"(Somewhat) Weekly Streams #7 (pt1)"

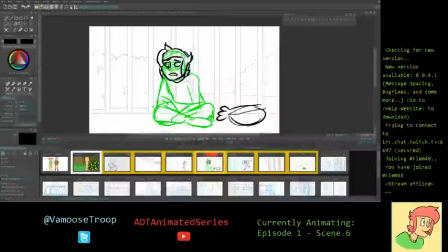It required a lot of getting up out of my chair
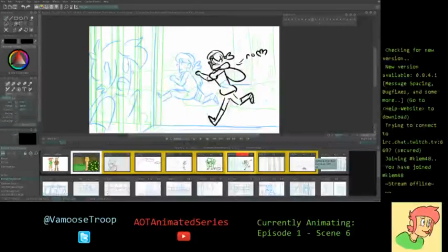and just going and sitting down and just seeing what your legs do, what your arms do, stuff like that. So, but yeah, lots of running. And running is honestly one of my favorite things to animate. I like animating a lot of action scenes.
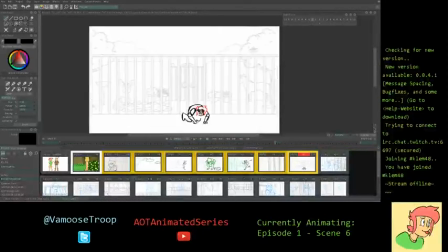So, I don't know, maybe one day in the future I will do a more action-based animation or something like that.
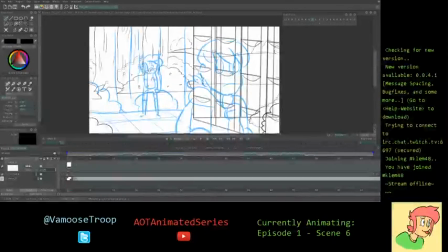Because amongst other things, it has action in it, of course, but it's definitely not like an action series, quote unquote.
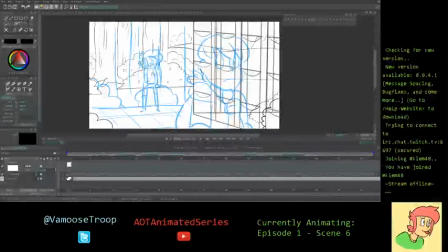So I'm gonna work on this next one. Let's see. All right, just listening to the dialogue and what we've got. So in this scene is basically just about Chris chasing Will.
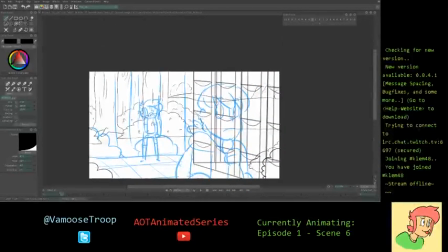So he's chasing Will throughout these previous clips, and then finally he kind of catches up to him.
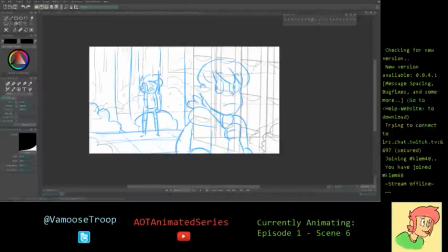So So this is when he is confronting him, and he's just like, you know, didn't you hear me? Like, I'm telling you to stop, you jerk, or whatever.
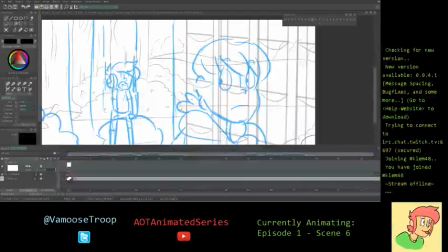So Will is going to, let me make the storyboard a little bit lighter.
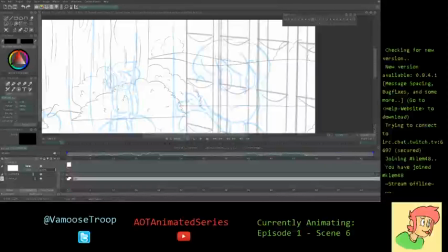There we go, so I can see it a bit better.
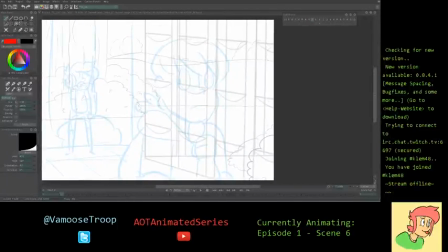And sometimes I actually do like to work in different colors just so I can see it a lot easier among like the black background, or I'll turn
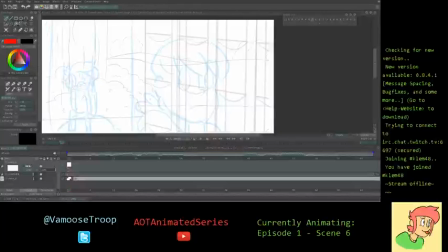the background green or whatever, just some nicer color that is a lot easier to see.
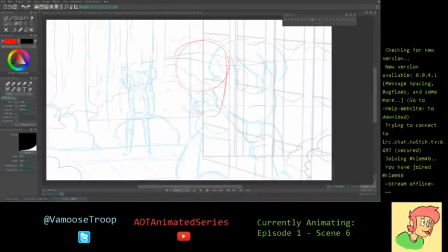So what I'm gonna do is that Will is going to be coming in like this because he's been running. And he's kind of going to stop slightly, kind of like, wow, this guy is still following me, seriously?
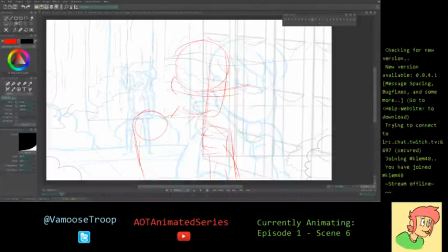Come on, give it a break. I mean, I know I stole your bag and your stuff, but like, give it a break. So, here's Will. He's a jerk. So, let's see. So, a lot of times when I'm doing running too, I'll write down left or right or whatever, just to keep track of,
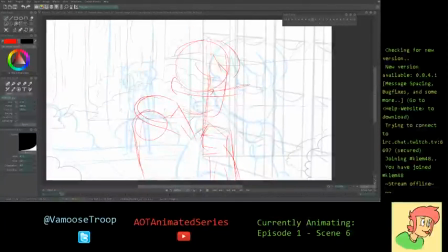especially when it's a scene that's, or a clip that's only from the waist down, to make sure that I keep track of which leg they are leading with,
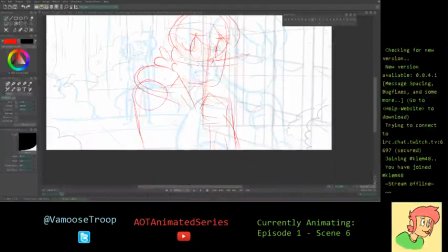because that can affect the position of, like, the shoulders and the arms and whatnot. So, let's see. Here's what I'm thinking is that I can come forward like this.
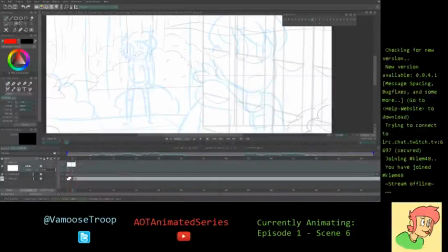And then he's going to, let's see, turn on this. There we go. That is super light. I'm going to see if I can make that a bit darker. Cannot see that at all. There we go. Much better.
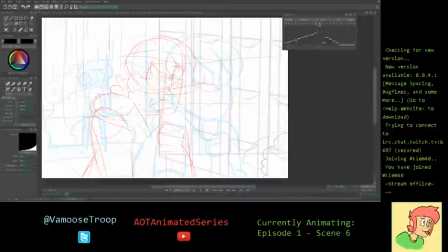Actually do this one in black so I can see it even closer. So he's going to go back. The head's going to kind of duck down as he comes to a stop. So that it needs to be a bit bigger.
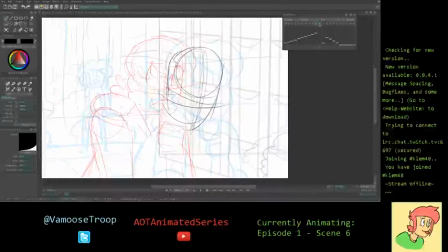There we go. So, and the shoulders are going to come up like this. So there's the hand holding the bag right there.
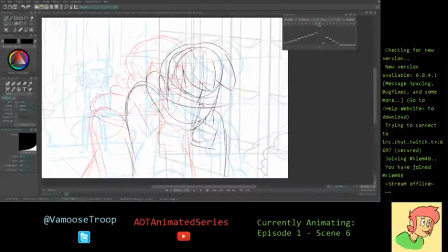And then, so he's going to close his eyes when he stops. Here's his back right here. Here's the bag. And then his head is going to come up in this final one.
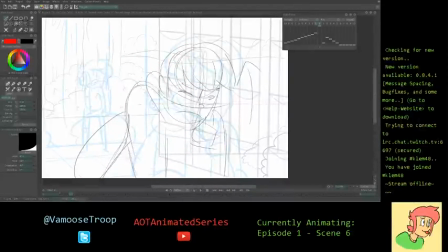So, go back to red just so I can see easier. And he kind of looks up and to the side, kind of like, are you, you know, just like, are you serious? Like, really? As Chris comes out from behind this corner.
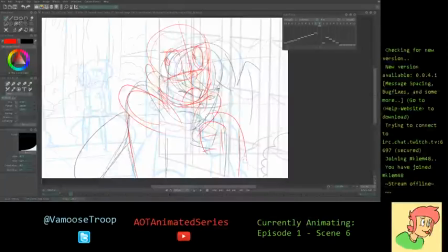So, there we go. There's hand again. And like I said, this is just a very rough kind of estimation of what I want to see.